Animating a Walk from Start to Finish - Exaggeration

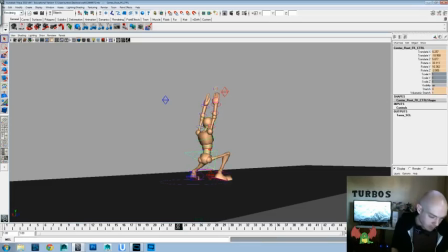I think we could maybe add a little more up and down overall in the hips.
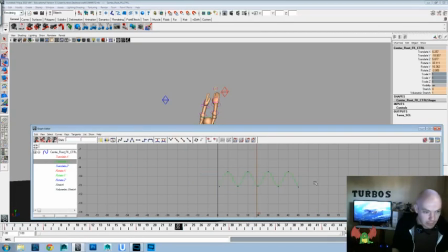And maybe a little side to side lean in the head. Go back in there and we'll check that out too.
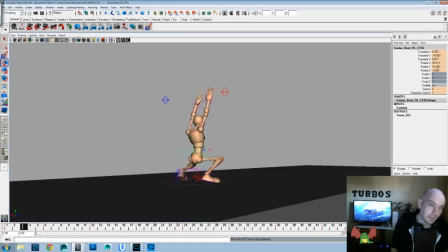Maybe a little less up and down, a little more side to side. I think that might be what we're looking for.
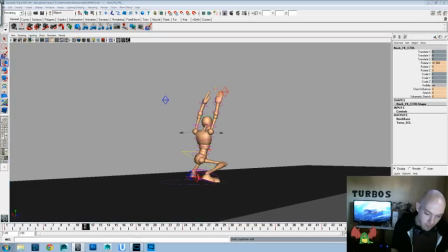Now that feels staticky, so or flat. That doesn't feel like it has enough life in it. So let's push back that up and down a little bit more, and let's add a little bit of lean here,
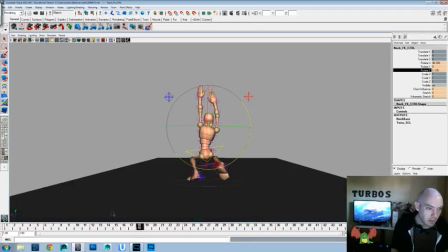just a little bit. And then we might delay the timing on that as well, just so that if the body sways, the head would sway behind it. But I think we have that built into our posing as well.
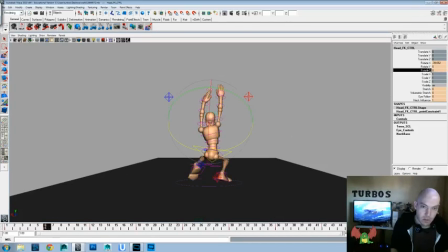And let's do a little bit on the head, just a little bit. Just a little bit. Just a little bit. You want to look at a guy who's exaggerated, and I'm thinking about this, and I'll tell you my stream of consciousness of how I got here, but you want to look at a guy who's really over-exaggerated.
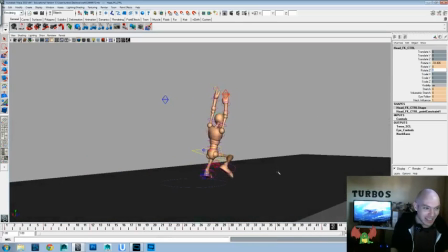You want to get a good example of exaggeration. Richard Simmons. That guy has a lot of energy and a lot of exaggeration in his posing and the way that he moves and the amount of energy that he has.
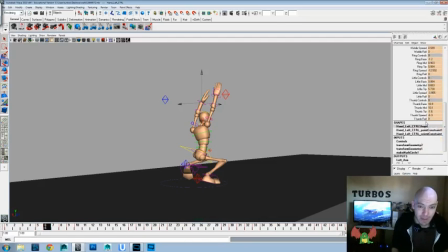It's so very exaggerated, and people love that. You know, that's what they love about it. But the reason I was thinking about that is just a little bit, a little catch from an oldies song.
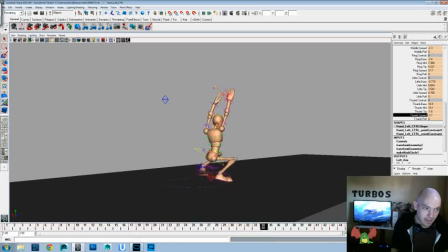which I can't think of the name of at the time. And he did this tape that my mom used to have when I was a little kid, Sweating to the Oldies. Richard Simmons, man, that guy has a lot of energy. A lot of energy. Definitely someone if you want to try and get an example of who to look at.
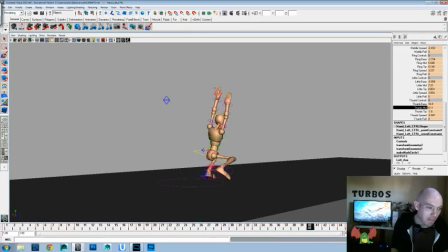Another one that I was thinking about earlier today that I wanted to try and mention, and I'm glad I remembered it, is there's a video, just a funny video, and you know, I'm a total internet nerd. Internet nerd? What does that mean when you like, you know, check Reddit a lot and do Twitter a lot?
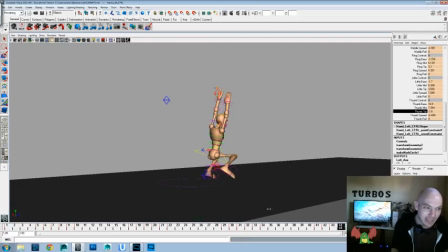I don't know, a holic, I guess, whatever you say. But Jimmy Fallon and Jack Black did a cover of More Than Words on the Tonight Show or the Late Show or whatever it is with Jimmy Fallon.
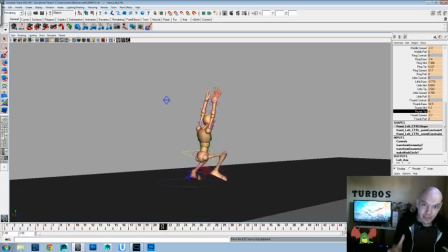And if you look at the expressions that Jack Black's face has during that that song, they're great. He does some really over exaggerated and not just, you know, wacky, but just really selling each of those emotions and overselling them and everything.
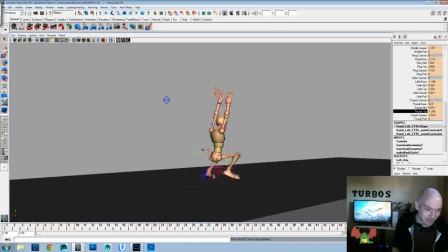But it's a couple good examples of looking at exaggeration. Okay, well, I think
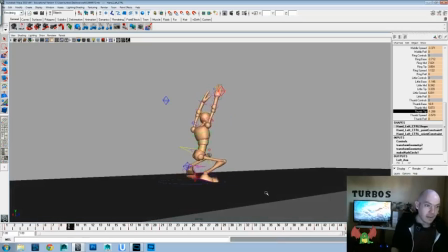that's working just fine. Just fine. An exaggerated pose. We got a little bit over exaggeration in there. We got some subtle in the arms. I think we could actually play up the fingers a little bit more, at least that little finger.
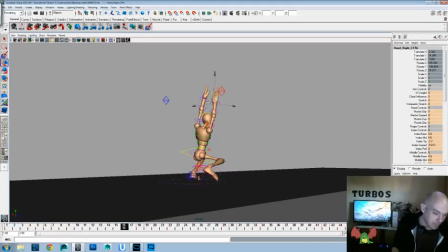It's not enough change of shape in those last three, so let's go back into that one more time. But I think this idea, we've taken it pretty far with where we can go with it already. And one of
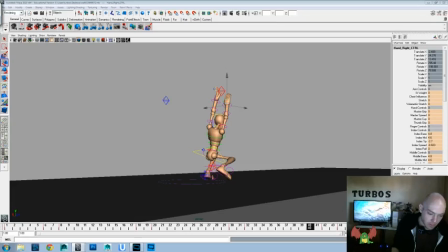you know what, I think I'm just going to actually try something different and do the opposite with it. Nah, that's too much. I'm going to just delay it. One more frame. Yeah.